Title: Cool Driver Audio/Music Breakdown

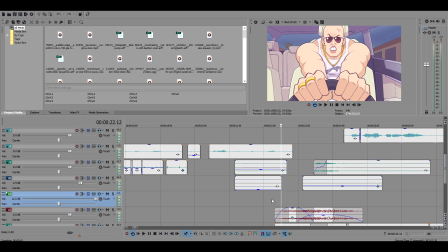4:09 So that is a lot. I found this sound effect. It was like a $10 pack that was called like anime sound effects.
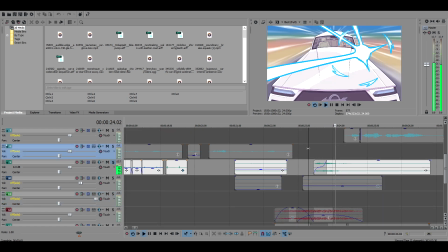4:17 That is where this came from. You've probably like heard it in other things.
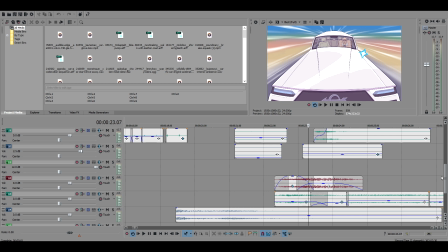4:24 I could have just ripped it from like a YouTube video or something, but they were selling it for $10 and it came with a bunch of other ones. And I was like, you know what? For $10, I'll pay for it. I'll support the person that made that, because it's a pretty good deal. It's a sound effect that you can't find in a lot of places. So I appreciate them making it.
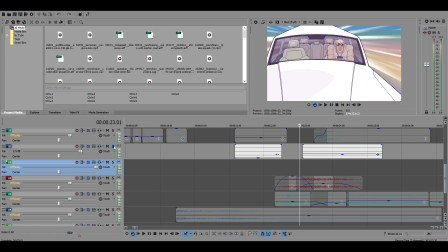4:44 What is this? This is like kind of like a glass tingy bell sort of.
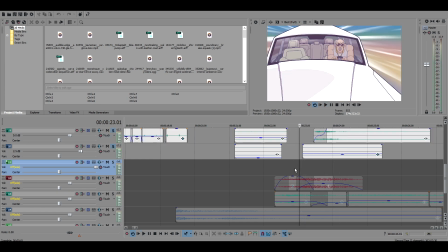4:51 So it kind of has this like almost kind of sounds like one leads into the other, even though they're not directly cross-faded.
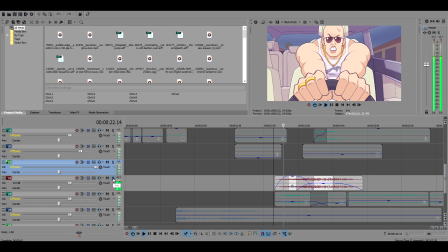5:02 These two, though, this is two sound effects. And they're cross-faded into each other. This one actually kind of already had like a weird shiny noise.
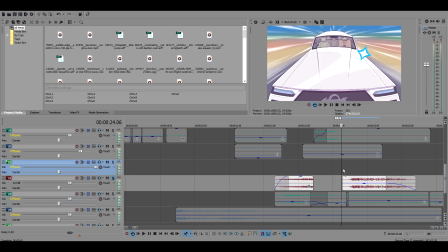5:17 But I didn't like that thing at the end of it, so I kind of cut it off. And then this, that's just another like kind of cinematic hit. So it just kind of goes like... But when you combine it with this,
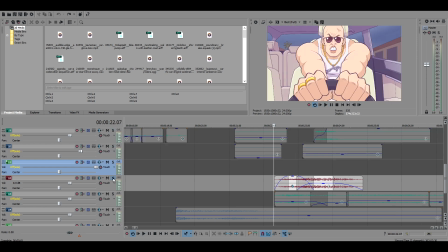5:35 sounds really cool. I like how that turned out. Good sounds create good soundscapes, I guess.
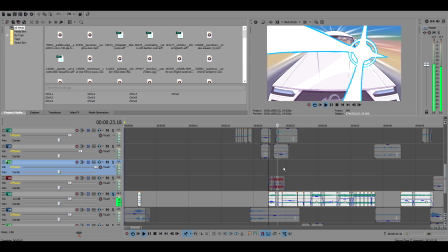5:42 And what's this? Oh yeah, this is all car engine-y stuff.
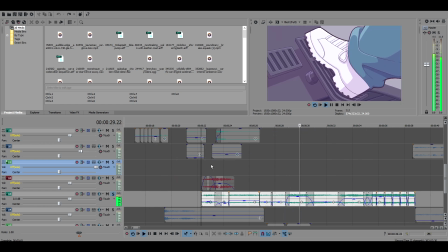5:51 And luckily,
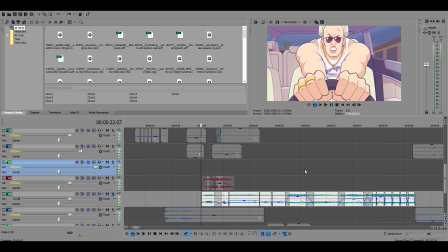5:55 when you change an angle, you know, your mind kind of expects to hear different things, so there's no cohesion to what car engines these are, or what fucking... They're just a bunch of sound effects that I found that kind of captured, like, the vibe of what was going on.
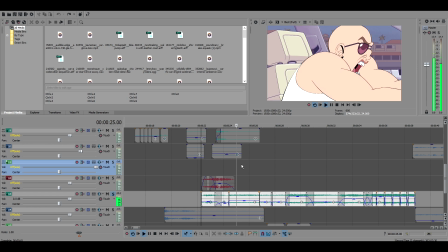6:14 We could just listen to the car sound effects here.
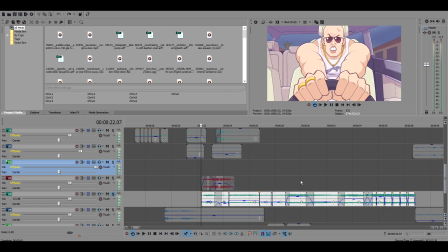6:19 So that was like an internal, like, kind of like from the inside car sound effect.
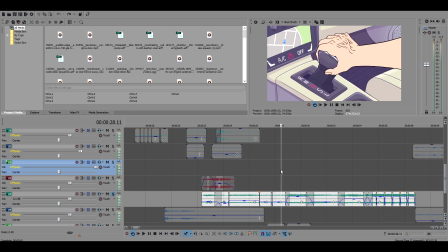6:25 I kind of found different points in it where it kind of sort of sounded like the little movements that were going on here.
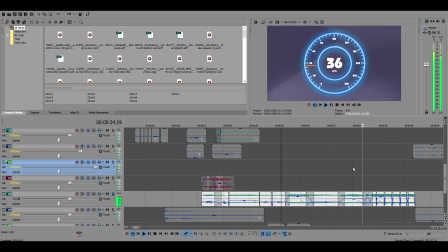6:36 That's like a car accelerating. This is probably... I'm glad that there's music pumping over this, because this doesn't really sound good on its own. This is like the biggest thing that I'm like, I really couldn't find anything for that. With car engine sounds, you can't
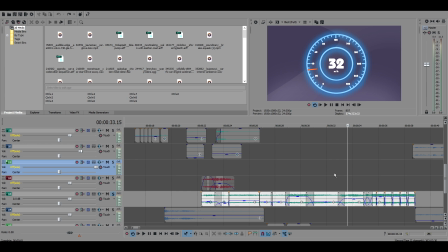6:55 exactly loop them or cut them with anything or anything like that. So I kind of wanted something that sped up and went like
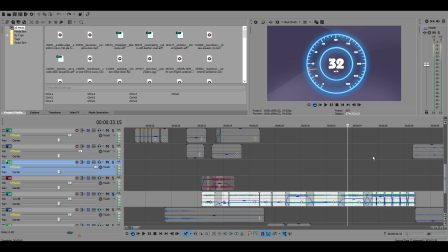7:08 brrrr, but I couldn't get that. So I kind of grabbed this, stretched it out. And it sounds a little weird.
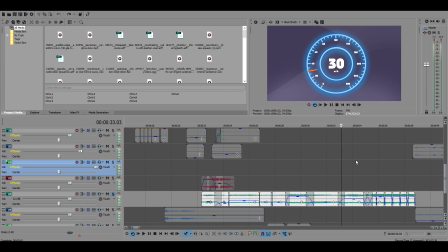7:22 I think it helps the effect that it sounds a little bit weird, but it definitely doesn't sound real.
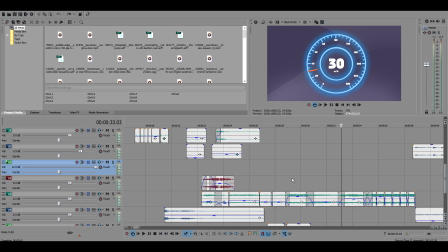7:30 But behind the music, like, it's fine. It's supposed to sound a little bit awkward and dinky, and I think it does that.
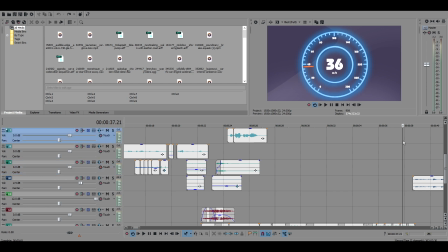7:41 But that like 36 down to 35, that was actually a last minute change, because that joke kind of didn't read super well until we did that, and I think that kind of helped it.
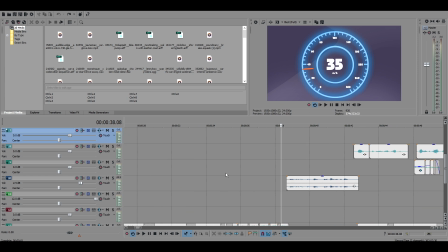7:57 Originally, he just sped up to 35 and it just stayed there. But we kind of had it go to 36 and then like drop down, so it's like, what?
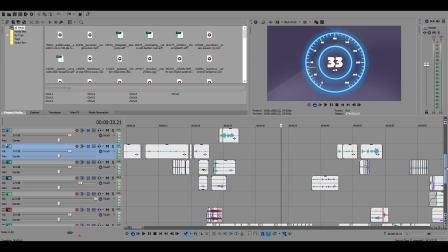8:06 But I think it works fine. It just kind of didn't turn out how I envisioned it.
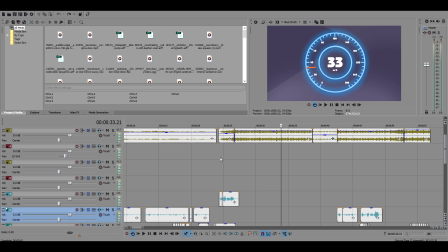8:12 That's the only thing in this cartoon that didn't, though.
And I'm gonna win!